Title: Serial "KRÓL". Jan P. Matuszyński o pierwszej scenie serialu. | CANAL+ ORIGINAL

No to myśmy oprócz klasycznych ustawień, kontrplan, szerszy plan, robili to też przez Moshego i pokazywali jego reakcję, ponieważ on jest takim filtrem do
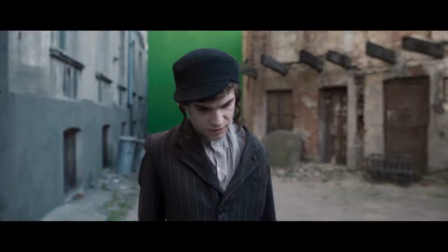4:24 prawdziwego świata w pewnym sensie w tej historii i też nadaje dodatkową warstwę narracyjną. No tutaj za Moshe to jest pierwszy green screen, który ma pokazać tak zwane set extension, czyli przedłużenie tego świata, który jest zrobiony w scenografii.
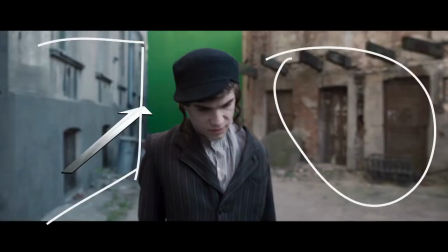4:39 Dosyć jasne było to, że użyjemy green screenów, czyli będzie ten moment, gdzie kończy się scenografia, a zaczyna się miejsce dla pracy w postprodukcji, dla efektów wizualnych, które w tym wypadku przedłużą tą kamienicę, dodadzą tam ulicę, być może jakiś przejeżdżający samochód po to, żeby mieć tam trochę więcej świata. Jest takich miejsc w Królu dosyć dużo. Na całe szczęście udało nam się wypracować taki system pracy ze scenografią i z ludźmi od postprodukcji, że te green screeny nigdy nie były na pierwszym planie, czyli zawsze są gdzieś w tle, dopełniają nam kadr. No i osiągnięcie wiarygodności w takiej sytuacji jest bardzo trudne. Na całe szczęście teraz od pewnego czasu bardzo wiele produkcji już unika tego rodzaju myślenia.
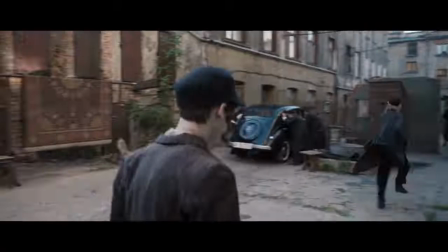5:29 Zawsze to jest jakiś właśnie trzeci plan, po to, żeby aktorzy nie mieli tego problemu, żeby to wszystko, co jest blisko kamery, było bardziej realne.
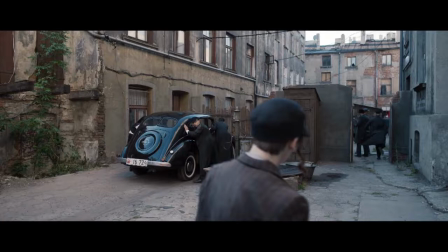5:38 Jeszcze kawałek. Samochód Shapiro. Samochód Shapiro, jeden z tych samochodów szalenie istotnych dla czytających, znających książkę, myślę, że dosyć kultowy. Myśmy musieli wybrać taki, który odpowiada temu okresowi, żeby to się zgadzało, który jest fajny i który działa. To w Polsce nie jest wcale takie oczywiste, że można takie auta znaleźć. Dużo pracy zostało wykonane.
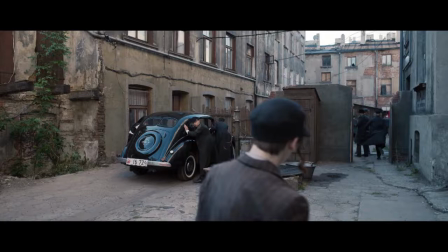6:04 W rezultacie ten piękny Opel u nas zagrał i się bardzo sprawdził. Dubel, który jest zmontowany w serialu, to jest chyba 7 albo 8. Pamiętam, że przy 4 lub przy 5 niestety hamulce nie wytrzymały i gang Shapiry
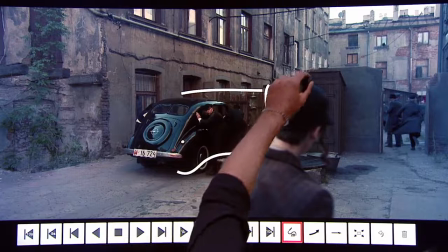6:23 przejechał przez ten płot, który tutaj widać. Samochód znalazł się gdzieś tam dalej, no i ujęcie przerwaliśmy. Oni wiedzą, że to Shapiro przyjechał, że to jest ten gang, to pada w dialogu już wcześniej, więc wiemy, o kim mowa, jeszcze go nie widzimy. Natomiast tu już jest taka eskalacja przemocy, która wydaje mi się jest jednym z bardzo ważnych tematów w tym serialu.
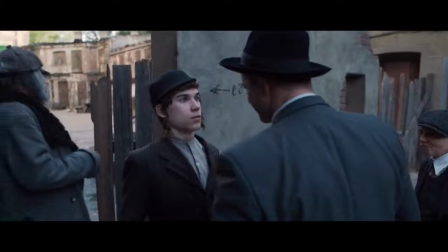6:49 No i go naciskają, aż następuje pierwsze spotkanie.
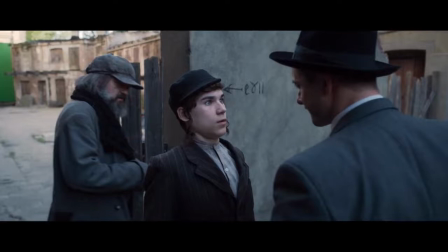6:54 Pierwotnie to ujęcie miało się kończyć w tym momencie. Pamiętam, że myśmy długo z Kacprem Fettaczem, z operatorem, rozmawiali o tym, że tu powinno być cięcie, no i że powinien być kontrplan, czyli analogiczne ujęcie.
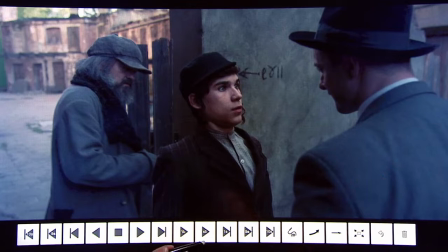7:12 Teraz to jest ujęcie zza ramienia Michała, czyli Jakuba Shapiry, na Moszego. A kontrplan byłby zza ramienia Moszego, tak żeby zobaczyć pierwszy raz Jakuba Shapiro.
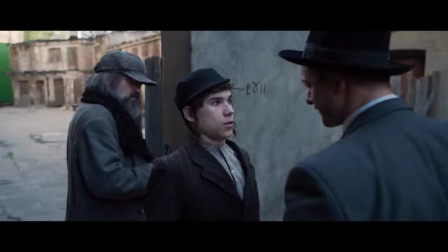7:23 Natomiast jakoś nie miałem do tego przekonania, bo nie czułem w tym mocy.
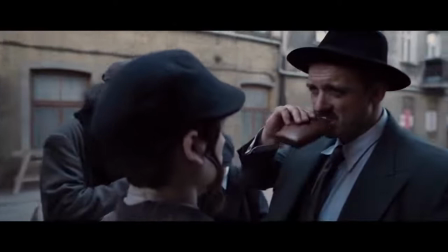7:28 Pomyślałem, że inscenizacyjnie będzie fajnie, jak nam się pojawi tutaj w tle już Pantaleon, który naciąga kamerę po to, żeby zobaczyć Shapirę tutaj po raz pierwszy. Dlaczego? Bo wydaje mi się, że przerywanie w tym momencie ujęcia by odciągnęło uwagę. Odciągnęłoby uwagę nawet nie tyle od postaci, co od tego, że całe to jedno długie ujęcie doprowadza nas nie do Jakuba, ale do pierwszej manifestacji, czyli do zalążków tych dużych problemów, które później napędzają całą tą historię. No i jest Michał.
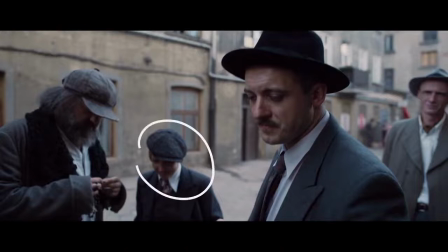8:01 Nie tylko zresztą, bo oprócz Michała jest Tabaczyńska, postać, której nie było w książce, Pantaleon wspomniany, ale jest tu też w tle Munia.